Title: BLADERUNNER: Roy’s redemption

Hello, class. So after pulling a few strings in Hollywood, I finally got Ridley Scott to come into my English presentation. So tell me, Scott, what does the sequence of Roy versus Batty mean? Well, the sequence was made during 1980s, known now as the decade of greed,
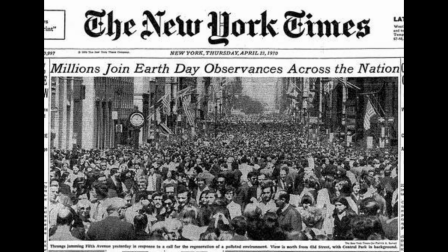during a time of desperate environmentalism, Cold War paranoia, and Reaganism. So I wanted to express those contemporary values through the production. And how did you do that?
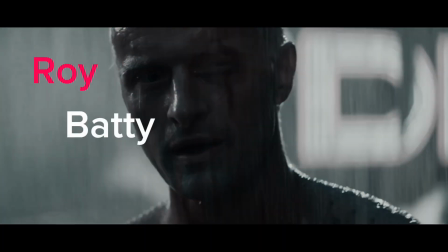In the film, I used the antagonist Roy Batty to play a didactic role in teaching Deckard empathy through fear and vulnerability. This is to undo the isolationist values that were promoted throughout the 1980s through Ronald Reagan's policies, which caused welfare cuts,
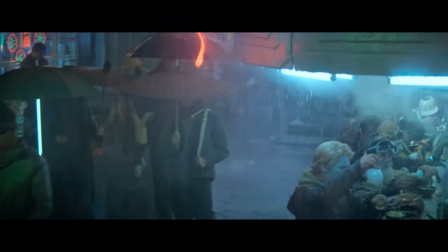emphasizing on the individual want rather than the societal need. Scenes such as Roy giving back Deckard's gun or getting his head purposefully
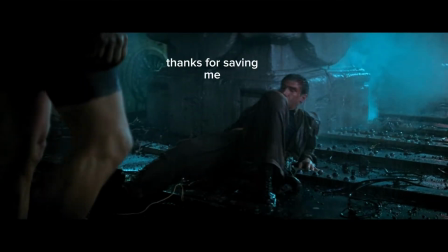stuck through a wall show that Roy could easily kill Deckard if it was his goal,
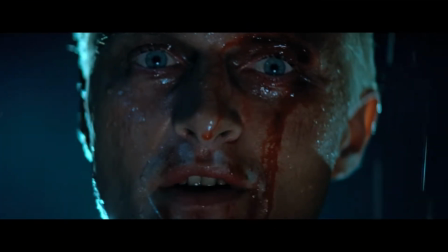but through his poignant dialogue.
Quite an experience to live in fear, isn't it? That's what it is to be a slave.
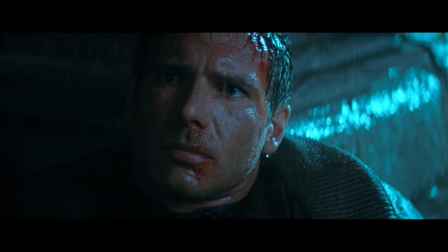And self-sacrifice, Time to die. it's evident that it was to teach. Wait, you tell me that Roy purposefully got his head stuck? Yes, Roy purposefully gets his head stuck.
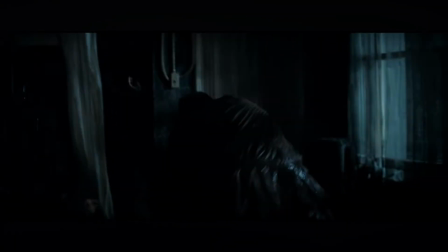Roy smiles as Deckard grabs a weapon, then easily slips out. This is to teach Deckard the value of vulnerability and empathy for the replicants he has retired, such as and See, so the scene was meant to promote the value of individual altruism and empathy through a teaching of life and death, while also condemning the attitudes that alienated mankind from each other in the first place. Yes, exactly. So, more specifically, what visual and audio features did you use to more enhance and specify this perspective? Among the basics such as shot types and lighting, I used nature symbolisms, allusions to the Holy Bible, chiaroscuro. Wait, hold on. Nature symbolisms? Allusion to the Bible? What's chiaroscuro?
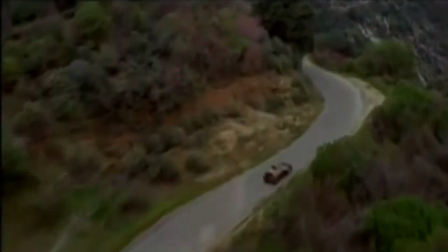Well, first of all, I used nature symbolism to depict Roy as closer to nature than Deckard,
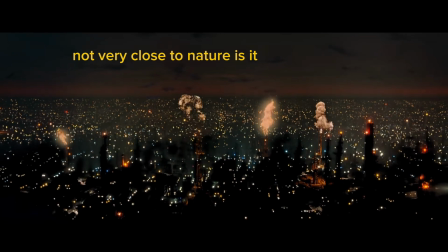serving as a microcosm to the world in Blade Runner. Scenes such as non-diegetic prowling
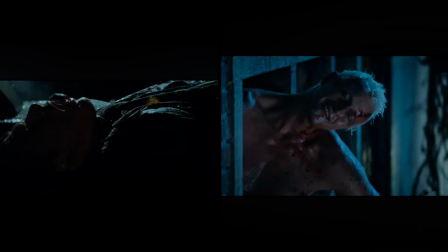and visually rain on Roy but none on Deckard, along with Roy's behavior with his howling
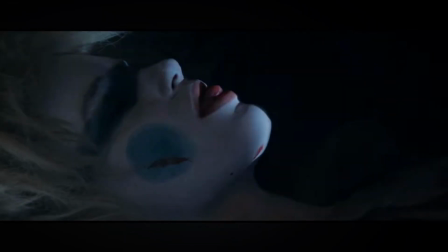and his primalistic love for Priz. Suggests this closeness to nature, promoting the values of closeness to nature by positioning it through such a powerful character.
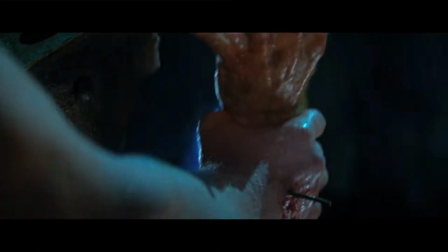Secondly, I used allusions to Christianity to not only portray Roy as Deckard's salvation to humanity,
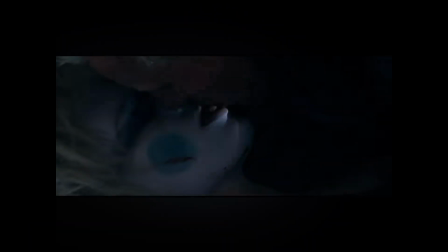but to also promote Christian values of love, compassion, peace, and forgiveness.
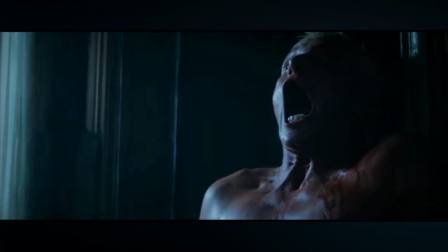This is evident through Roy's hand where he nails himself, much like Christ's crucifixion, which was to cleanse the world's sins,
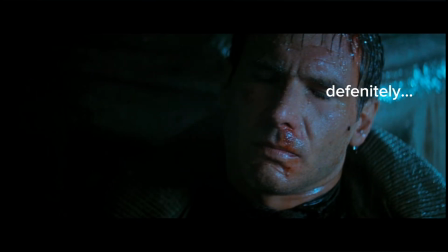and the dove to represent renewal, an allusion to Jesus' baptism, which allowed him to run away with Rachel as a cause of his personal growth. Wow, that was so beautiful. Now what's chiaroscuro? Chiaroscuro is the treatment of light and shadows within a shot. This is a film noir trope. Oh. What's film noir? I've heard of it before. Film noir is a genre of film that primarily features cynical heroes and fatalism, usually in the form of a detective plot. Wait, but I thought Blade Runner was cyberpunk. Yes, it is.
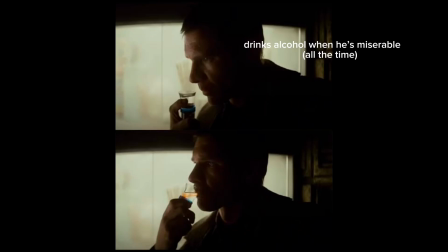Blade Runner has multiple film noir fundamentals such as a flawed protagonist, heavy use of chiaroscuro, and a detective plot. Despite this,
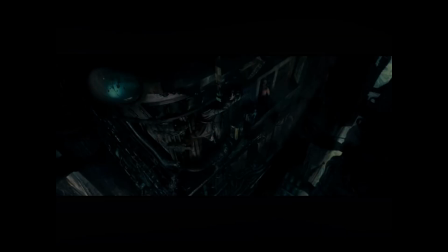Blade Runner is still undeniably a cyberpunk film set in a dystopian future 37 years in the context it was made in.